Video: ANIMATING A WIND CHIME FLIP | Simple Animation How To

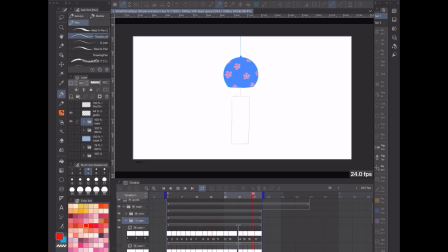4:05 They help with things that are in motion, so if you need a point A to a point B, or just keeping proportions and size, I can't recommend using little guide layers like this enough.
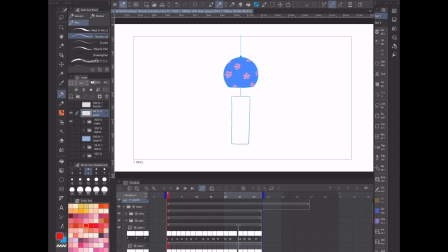4:18 So yeah, let's start doing some of the in-betweening and work our way to the other keyframes that we need to work on.
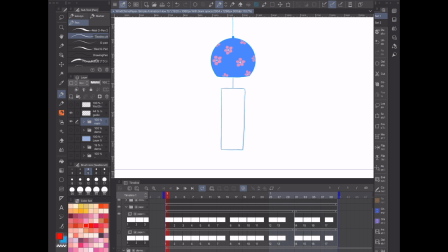4:28 Alright, so with my guide layer on in the background, I'm here on my main folder, on the main layer that we're going to be working on. I also turned on my onion skin, so we can see the frames that are further ahead, and it's going to help us adjust and get to that point. So the first keyframe is on this 4th frame here,
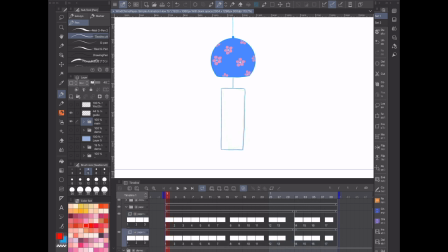4:46 and one extra thing I'm going to do for this tutorial is I have a separate layer underneath that actually has, in this pink color here, that has the frames from the demonstration one that I drew there, so we can follow along those. And it's just going to help us make this more smooth and get through it more quickly,
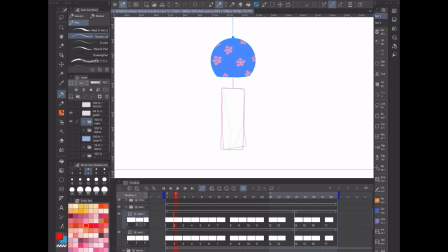5:06 so I can give you more of the tips and tricks on what I did instead of just watching me basically reanimate the whole thing.
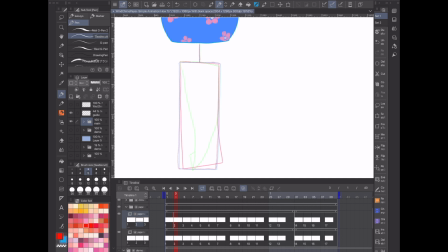5:13 So let's get started, and we can turn it on and off as we need it. So let's look. First, you can see what we're going to do is we're going to start angling the paper so that it kind of tilts a little bit and goes up, and then we're going to get this kind of swooping
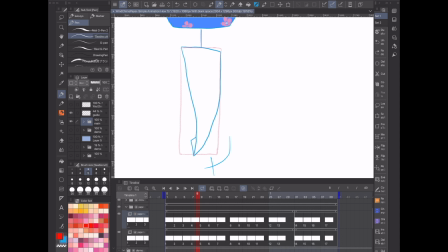5:29 in motion here that's going to start the flip of the paper. So here first you can see we're just going to go, what we're doing is tilting it a little bit.
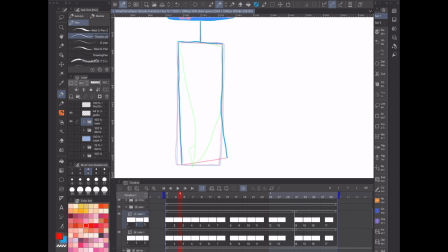5:41 Sorry if my lines aren't the straightest or most perfect. Trying to do this while talking and explaining things is a little difficult. So then we're going to do just a little bit more, and you can see just by tilting the line of the paper right there,
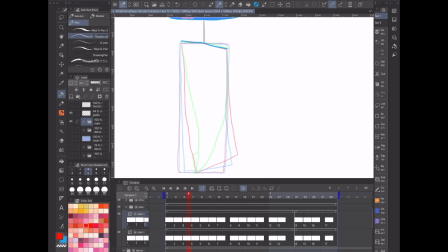5:59 it can have a big effect on giving that feeling of motion. It's really going to give it the effect that it's starting to tilt. And so now we're at the 4th frame.
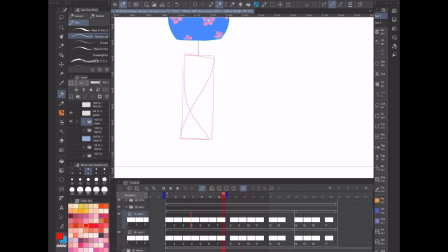6:19 Looks pretty good. I'll drag my timeline thing over here, take a look.
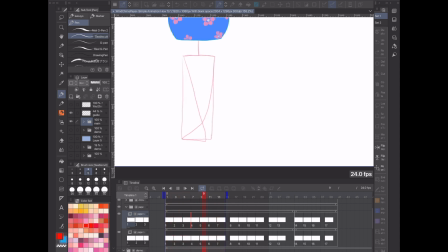6:23 And it's always good to be flipping back and forth, making sure that your frames are looking as smooth as possible. And I think I didn't mention this before, but we're working on 24 frames per second here.
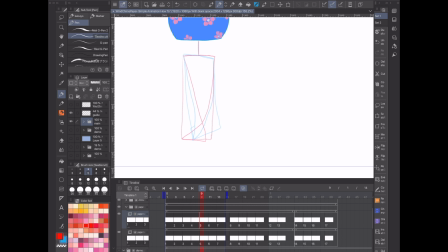6:37 Alright, so that looks pretty solid so far. And then the next thing, this is the first really big keyframe, honestly. And what we're going to be doing here is getting that figure 8 motion here that is really fun. Gives it kind of like the 3-dimensional shape, kind of potato chip shape as well.
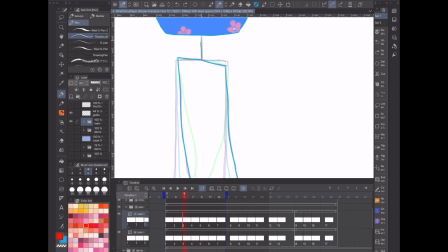6:58 I'm not sure, I forgot the string there on this one. Okay, so there's a few different ways you can do this kind of figure 8 shape,
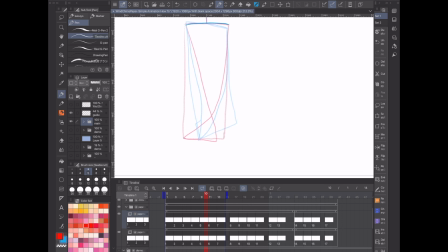7:11 and as you can see I kept it almost like I guess it would be almost like the paper is top heavy a little bit, or only the bottom part. It's not a perfectly even figure 8 like that. I think that looks a little bit less realistic, and while you might see it actually do that sometimes,
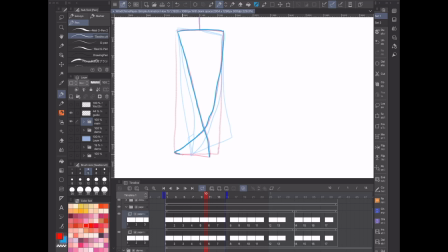7:30 I think there's a little bit more realistic effect when you have only the corner or part of it spinning, or you could switch it up and do it different ways. One good thing to do while you're doing this is reference actual wind chime paper flipping in the wind, see how it goes.
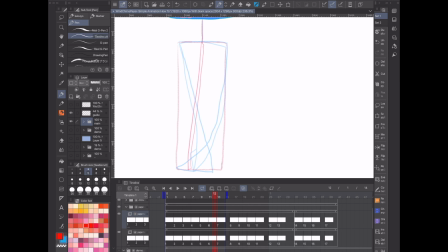7:48 It moves really quickly, so we're actually kind of exaggerating this a little bit, slowing it down, but it's always good to actually reference the thing that you're drawing or animating, and then you can change it however you want.
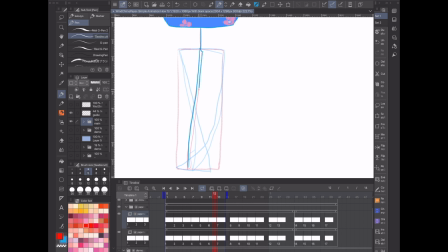8:04 So here is really when it's so thin and horizontal that we can't actually see it, but we're going to give it this little effect of just seeing a tiny bit.